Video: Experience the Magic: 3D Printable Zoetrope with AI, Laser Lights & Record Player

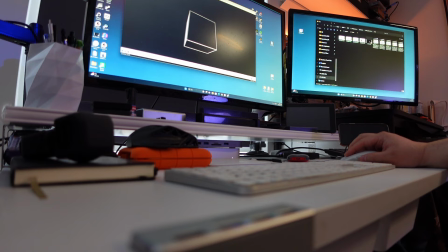3:46 Although animation can mean many things,
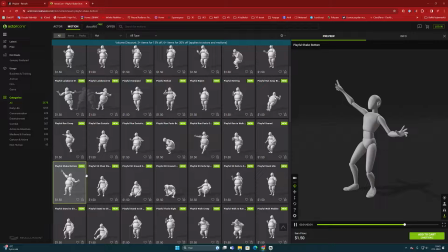3:49 at least for me the first thing that comes to mind is some sort of a cartoon character that moves funny.
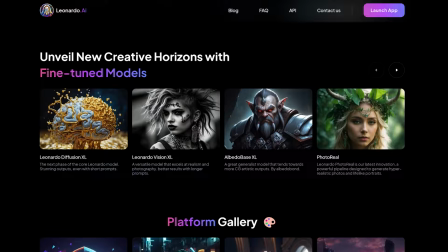3:56 so let's start with the character creation today we have a huge variety of artificial
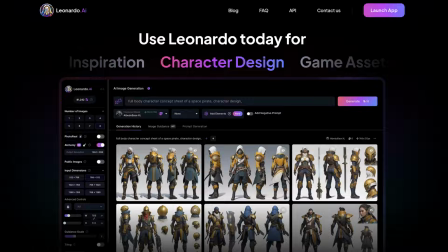4:02 intelligence tools that can be used to create different concept designs just from
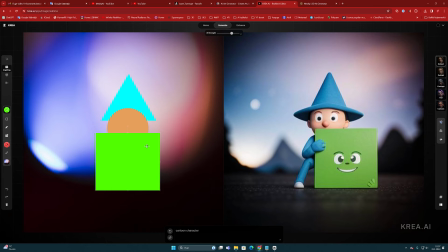4:09 a text prompt or from some very simple graphical shapes and
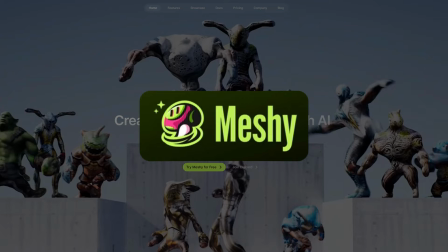4:16 the newest of them are able to produce 3d models So for this I chose the Messi AI service from the internet,
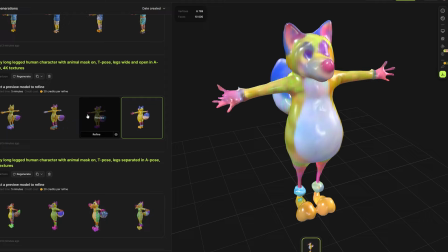4:26 where I started to create a 3D character with different keywords. After a while and few attempts later,
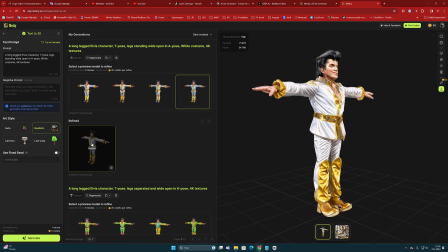4:35 I managed to generate this Elvis-looking 3D figure that seems promising enough.
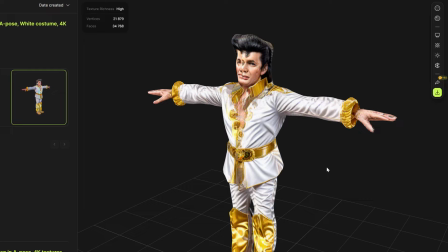4:41 Here, it was not so important how high quality the character looked in three dimensions,
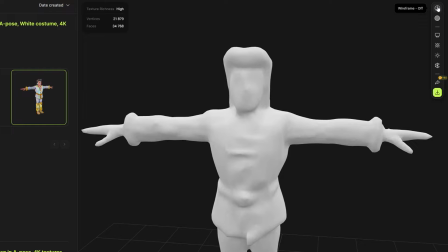4:48 and how successful the textures were created for it.
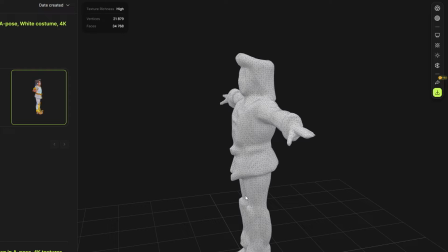4:53 The end result would later be reduced to just 2D outlines drawings anyway,
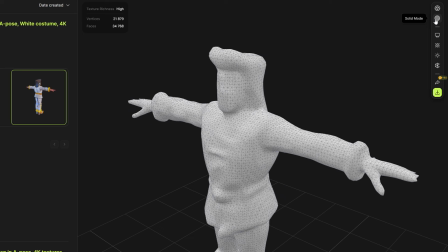5:00 so it was enough that the character's recognizability was mostly visible.
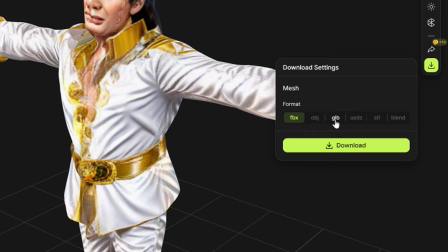5:07 In MESHY AI it is possible to save the model in several common 3d formats and
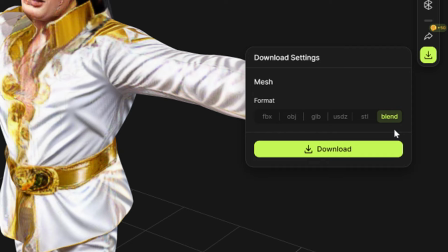5:13 what is particularly nice is that the model can also be exported directly in blender format.
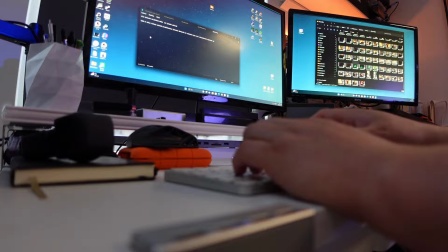5:21 Which brings us to the next step.
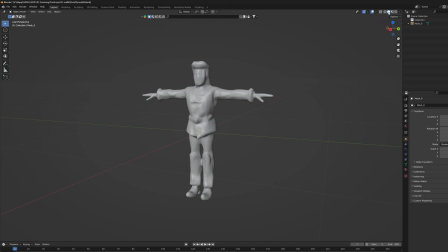5:24 Before I started to prepare this Elvis character for animation I wanted to correct its shapes
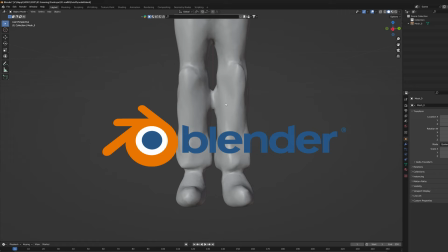5:31 a bit in blender the ai generation often leaves some parts of the limbs
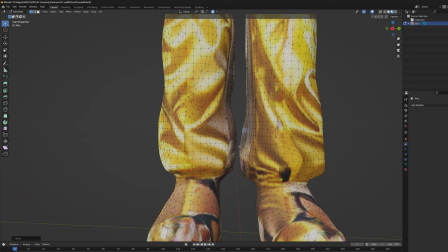5:37 fused together so i spent some time fixing and cutting these parts apart
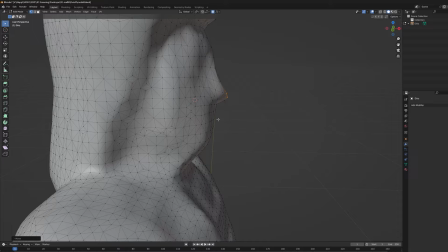5:44 i also edited and emphasized some of the characters features such as
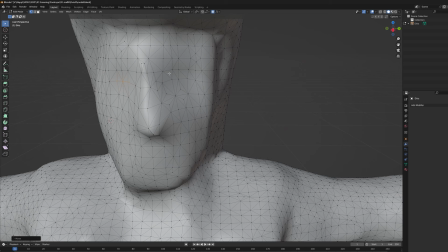5:51 snows so that they would be more visible and then it was time to move on
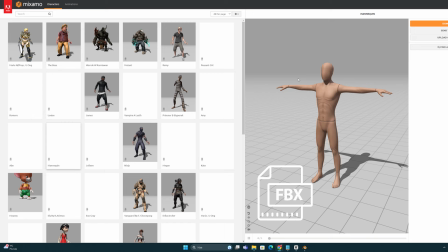5:57 to the fun phase I exported the model out of blender as an FBX
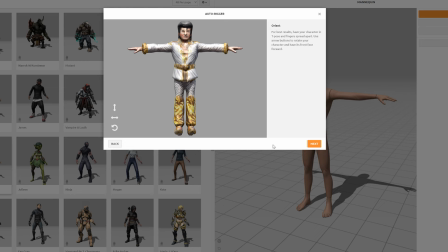6:04 file and transferred it into the mixamo web service where the character is easy to rig and prepare for animation mixamo is a very popular
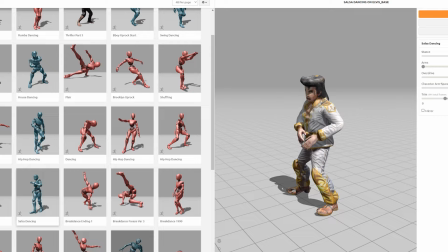6:17 library where you can find many different motion capture movements for your 3d characters
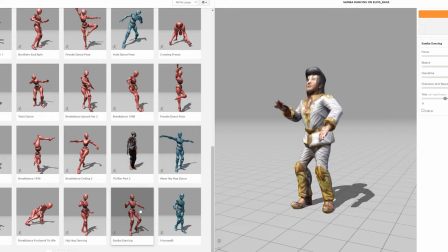6:23 after browsing through different dance moves for a while i found something that
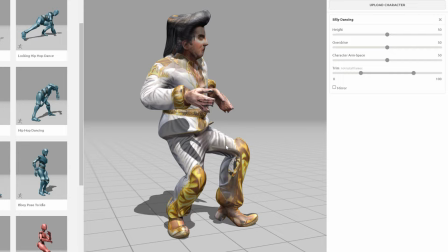6:30 could be very suitable for my elvis figure this twisting dance move
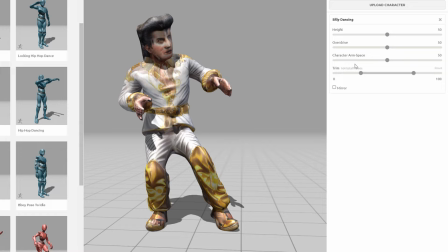6:36 was appropriate but it still had to be adjusted a little to make the characters pose
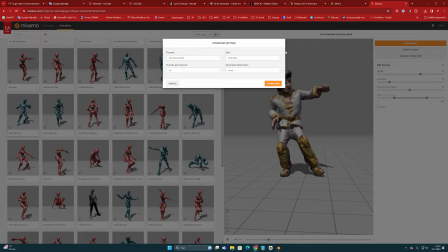6:43 better although the animation seemed to be quite long
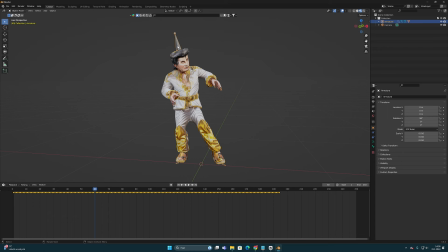6:48 i exported it and took it back to the blender for further editing
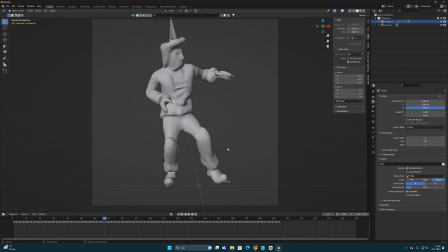6:53 where the movement could be shortened since my sowithrobe only
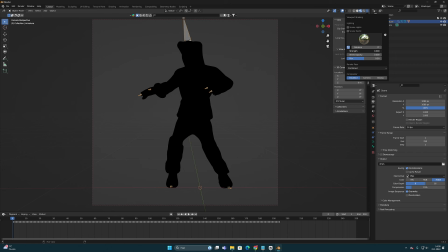6:58 had 32 frames the animation had to be way much shorter therefore it was necessary find the best key positions in the movement and cut
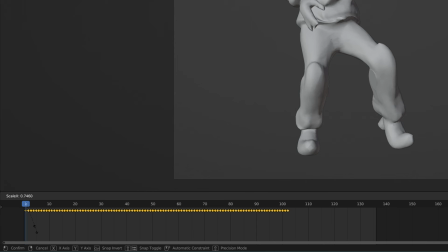7:10 it into a new entity that could be scaled to the planned duration.
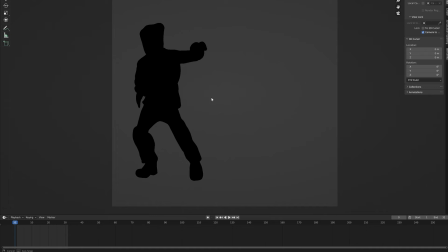7:19 Working with a 3D model is great because it gives a lot of opportunities to turn the camera and
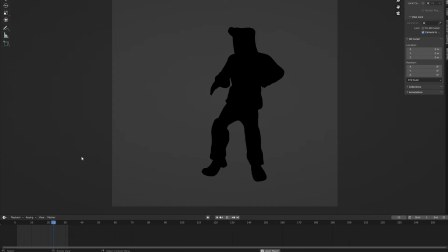7:26 look for a suitable angle from which the character's silhouette profile comes out best.
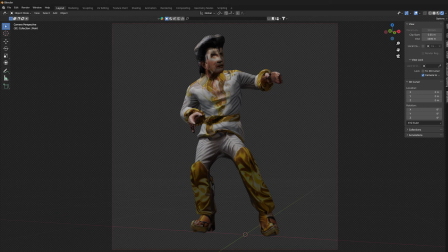7:34 When the movement and angle were in order,
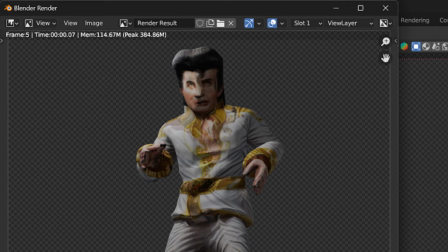7:37 it was time to render the animation out as a BNG image sequence, where the character was cut out from its background.